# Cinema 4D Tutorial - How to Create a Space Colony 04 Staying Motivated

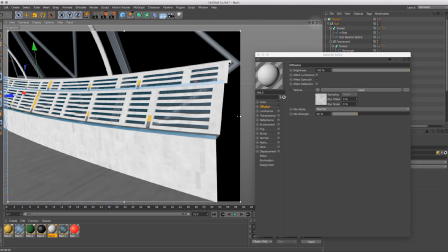(12:23)
Select shader and noise, but actually I'm just going to copy this one, so I'm control clicking
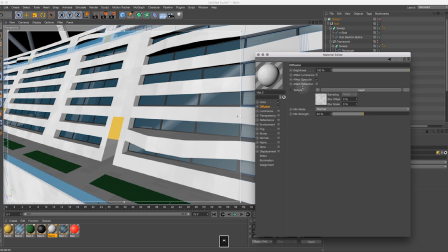(12:31)
to copy shader and I'm control clicking to paste, and I'm going to overlay this one, but I'm going to change the seed on it so it's a bit more random.
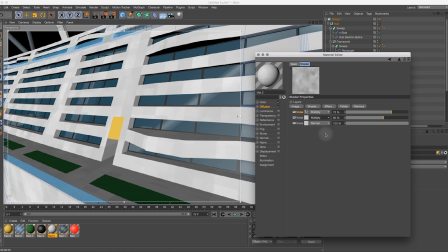(12:48)
Maybe alter the scale globally so it's smaller
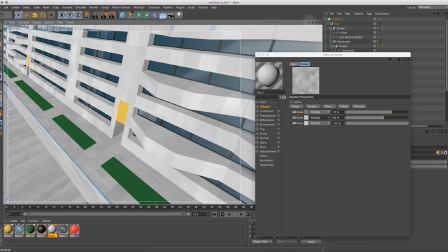(12:53)
elements, maybe half that to 70, 60, let's write down 30.
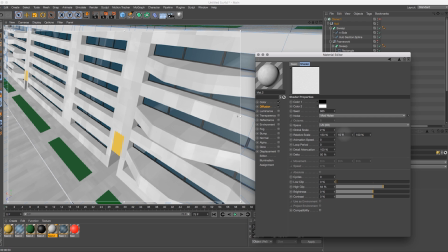(13:01)
Just trying to get a bit of variation going on with that. Doesn't make any difference, that one. So okay, let's go back out to the mix and lower that to maybe about 60%.
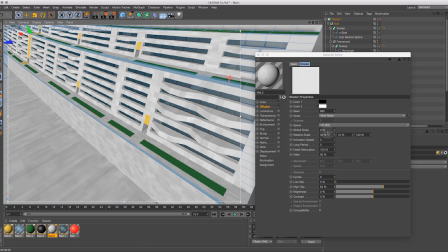(13:24)
And to make it a bit more natural looking, I'm going to add another type of noise.
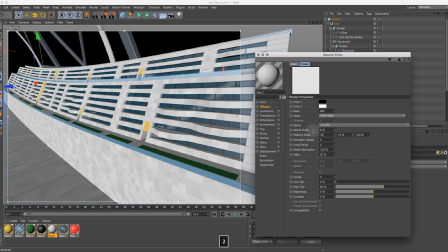(13:31)
One of my favourites for adding sort of dirt is Wavy Turbulence.
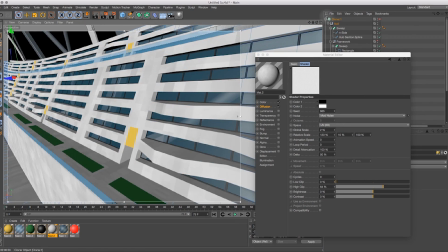(13:38)
But that's scales a bit off.
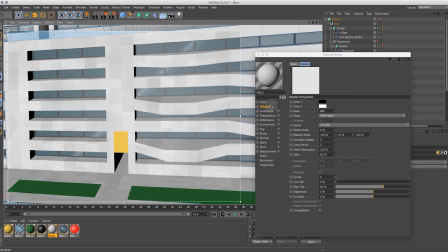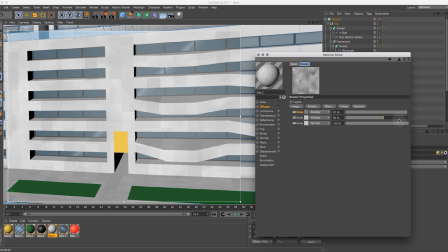(13:46)
Let's try that overlaid or multiplied even. Let's lower it down a little bit.
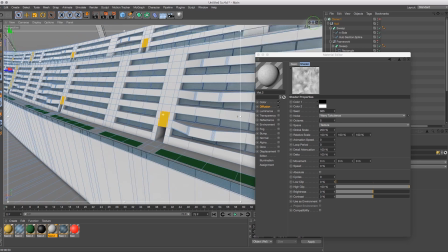(14:04)
Now, again, this is all way too strong. I only want this to be very subtle, really.
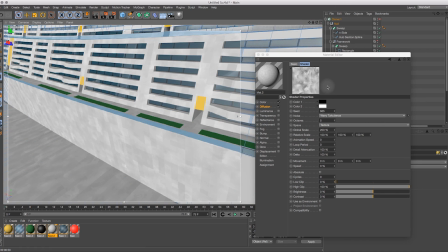What I like the most is this sort of paneling that it sort of creates here to show the that it's made of multiple blocks or whatever.
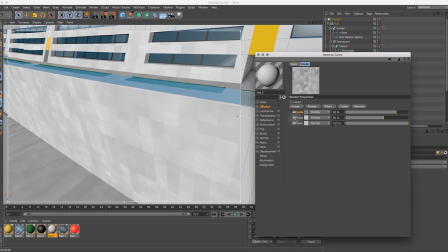(14:30)
I may need to make it a bit stronger than that. Let's go back in here, increase the noise, the dirt one a little bit. But that one set to multiply.
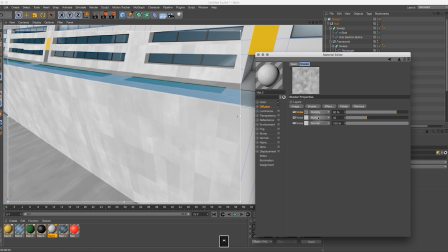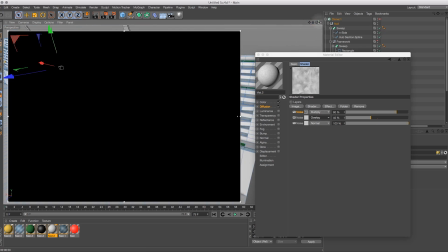(15:02)
Yeah, I still feel like I need a bit more reduction in scale.
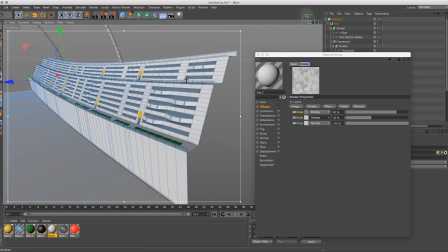(15:08)
So what was that one?
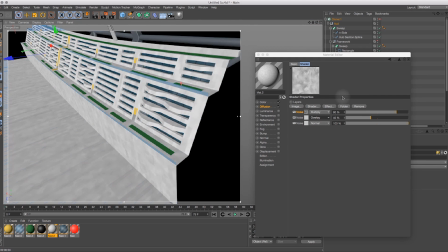It's got a 40 on that one.
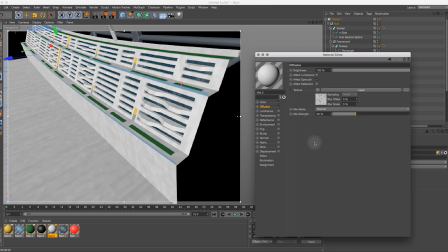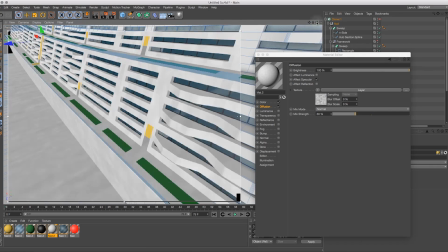(15:27)
No, that's too square. Definitely need to keep that longer.
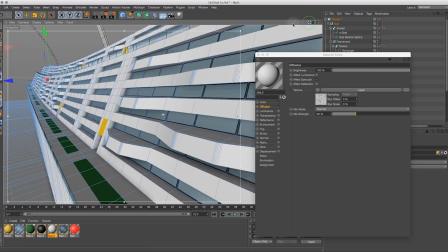(15:33)
So let's go to 120 on that.
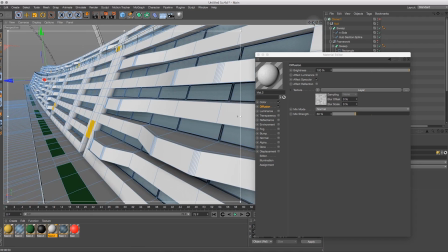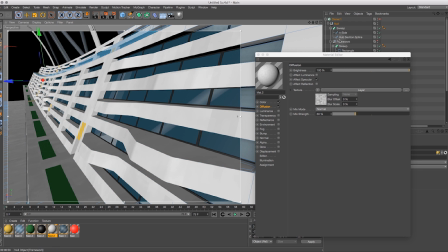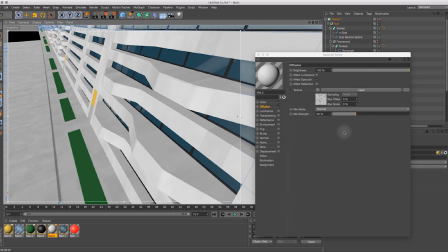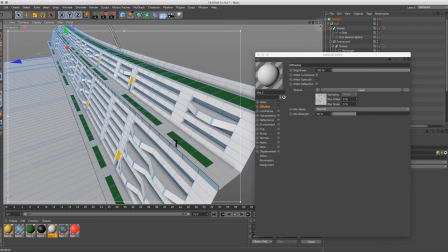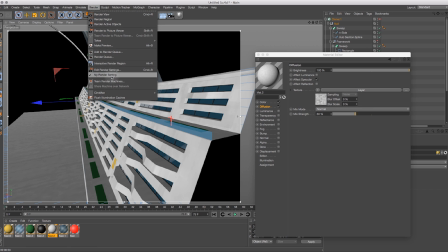(15:55)
Maybe I went too far with that. Reduce the scale of it some more. Yeah, I think that's better.
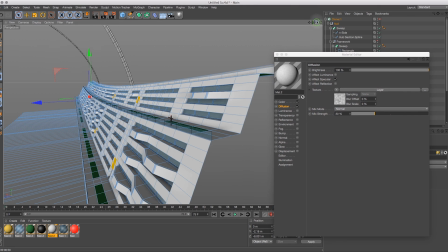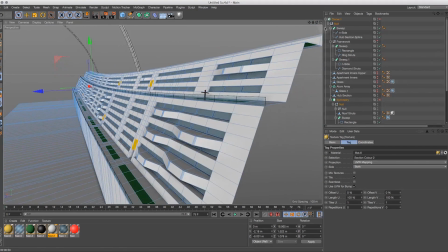(16:06)
The dirt in that, or the wavy turbulence, just seems to it breaks up the regularity of the squares a little bit more.
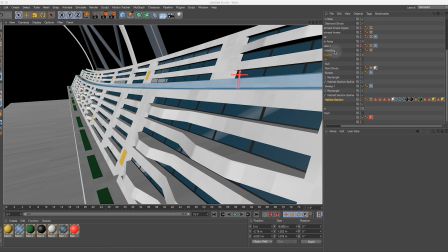(16:14)
The rectangles. It's probably still a little bit too bold. But let's just see what real difference this makes.